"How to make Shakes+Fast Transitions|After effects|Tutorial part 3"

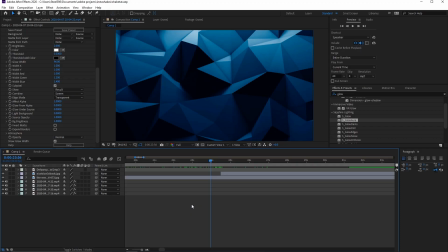0:27 Hello YouTube, Steel598 here. Today we're back with another editing tutorial, and we'll be learning about different shakes and how to manipulate presets for your editing needs.
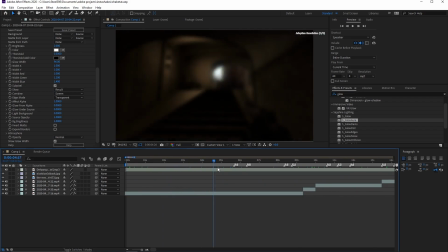0:37 So right here, I have a clip already made. It has layers,
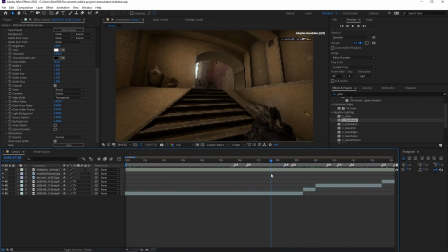0:46 filters, it has all the things you need except for transitions, and mainly those gonna work with shakes, as we're gonna be learning in this video.
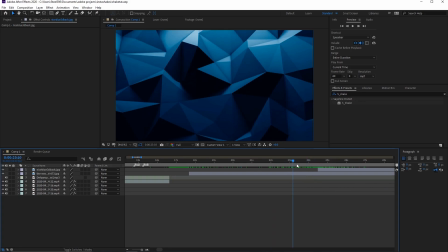0:55 And with that, we're going to be going to these little pictures for practicing. So with these, we're going to be learning how to use
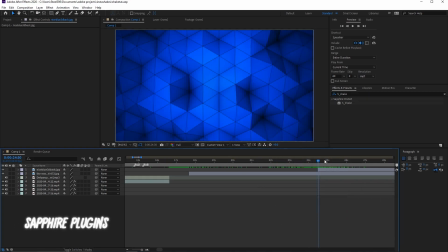1:02 S_shake from the Sapphire plugins and what you need to do to have different effects for changing wise.
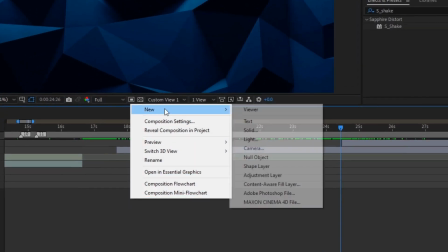1:08 So let's get started. So you're going to right click, get a new adjustment layer, and put that in.
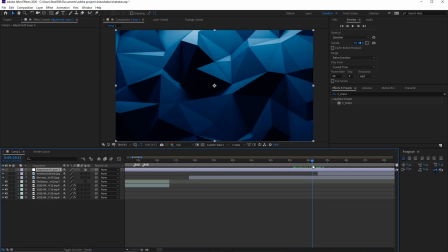1:15 So since this is our only place we're going to change, we're only going to take out the part that's not affecting this, okay? So we'll go to before, we're gonna do Control Shift D, take that out, and go after,
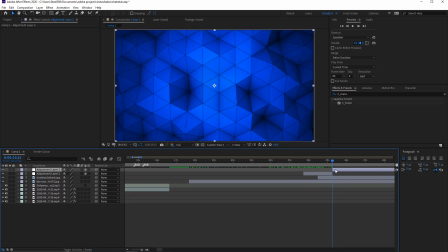1:34 Control Shift D, and Control X or just delete button, any of those work.
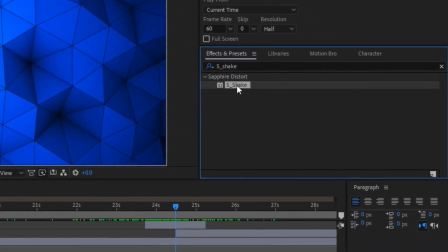1:40 Now let's add the shake, or highlight, and then add the shake.
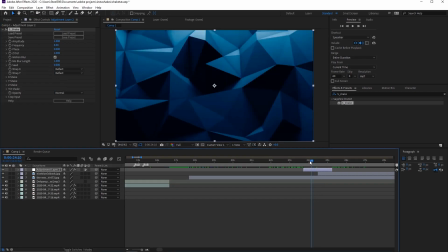1:46 So we're gonna put motion blur on, and you're gonna see when we start this video, it's gonna be all shaky and stuff. And it's not really a transition, is it? It's just the picture moving back and forth a whole lot.
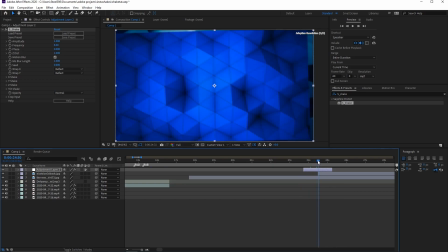2:01 So, what's happening here is that
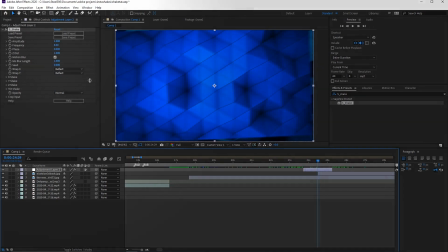2:06 it's a combination of two things called frequency and amplitude.
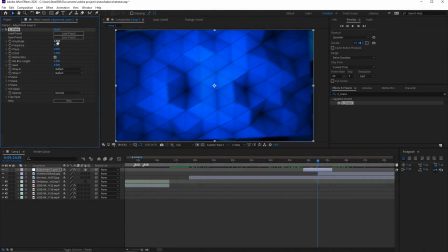2:11 Amplitude dictates how far your image can stretch away from
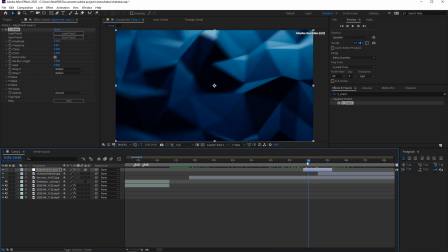2:22 the center point. So you see this is going to be jumping a lot farther than it used to be when it was at 1.
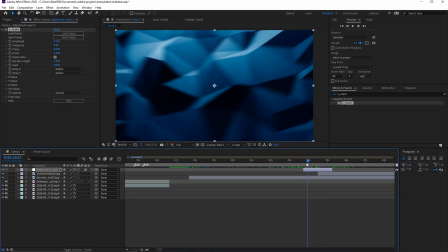2:31 So let's see at 4.
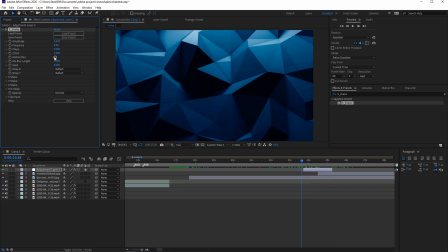2:37 Let's try it without motion blur and see how that looks. Looks very jumpy, it's going all over the place. And I bet it could look even, you can even tell even more.
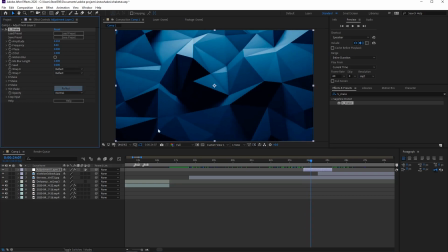2:52 Oh, that doesn't really affect anything, okay. I'll put that back. Alright, so with that, you see how it jumps all over the place.
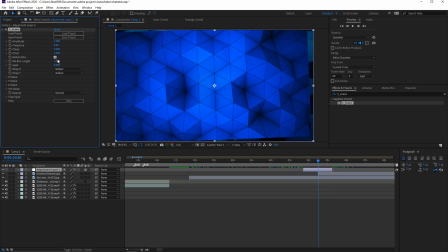3:00 So let's put back to 1. Motion blur icon. And isn't jumping as far.
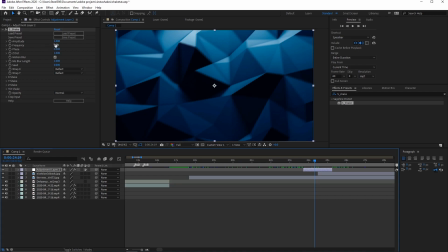3:06 Now, frequency affects the speed of how rapid the guys move, okay? So take this out to 0.3. It's going very slowly. And if you see some, like, YouTube commentators or,
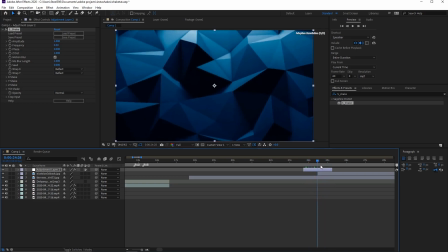3:24 people will pull up images when they're spectating or commenting or something,
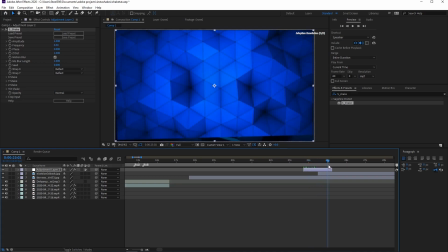3:29 they might have a slow shake to make things a little more interesting to view or just spice things up.
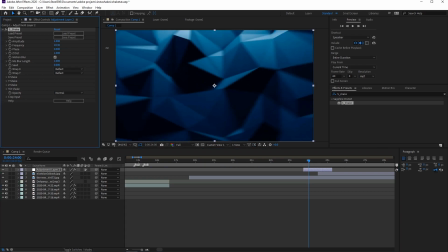3:36 But for us, we're going to take this way up, speed it way up, because this is a transition.
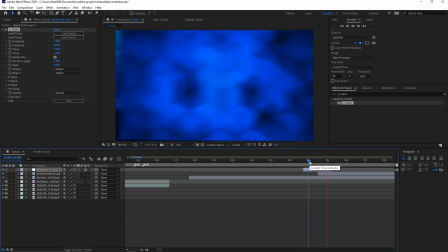3:43 It's going from one picture to another. So now it's all crazy and stuff. So, what's the gun here? We're going to take these little things, amplitude and frequency, and we're going to go down and keyframe it.
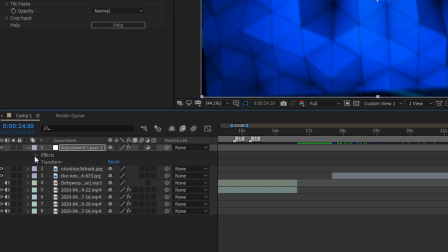3:58 And how do you do that? You get on here. So we're going to go to effects, we find a shake there, and we have these two things.
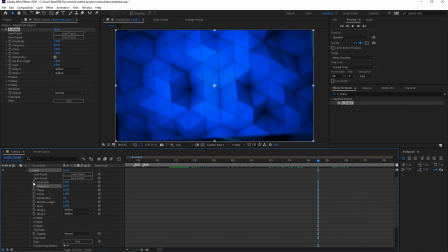4:08 Now we're making a transition, we don't want to change the frequency stays. We want it to be as jumpy as possible, but with the amplitude, since we control how
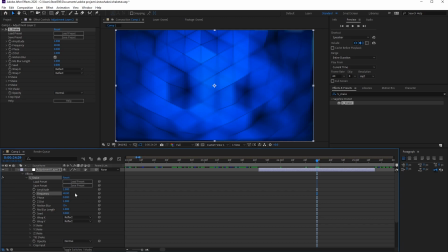4:24 far and small it goes, that's what we'll use to turn it on and off and make it smoother as we go on.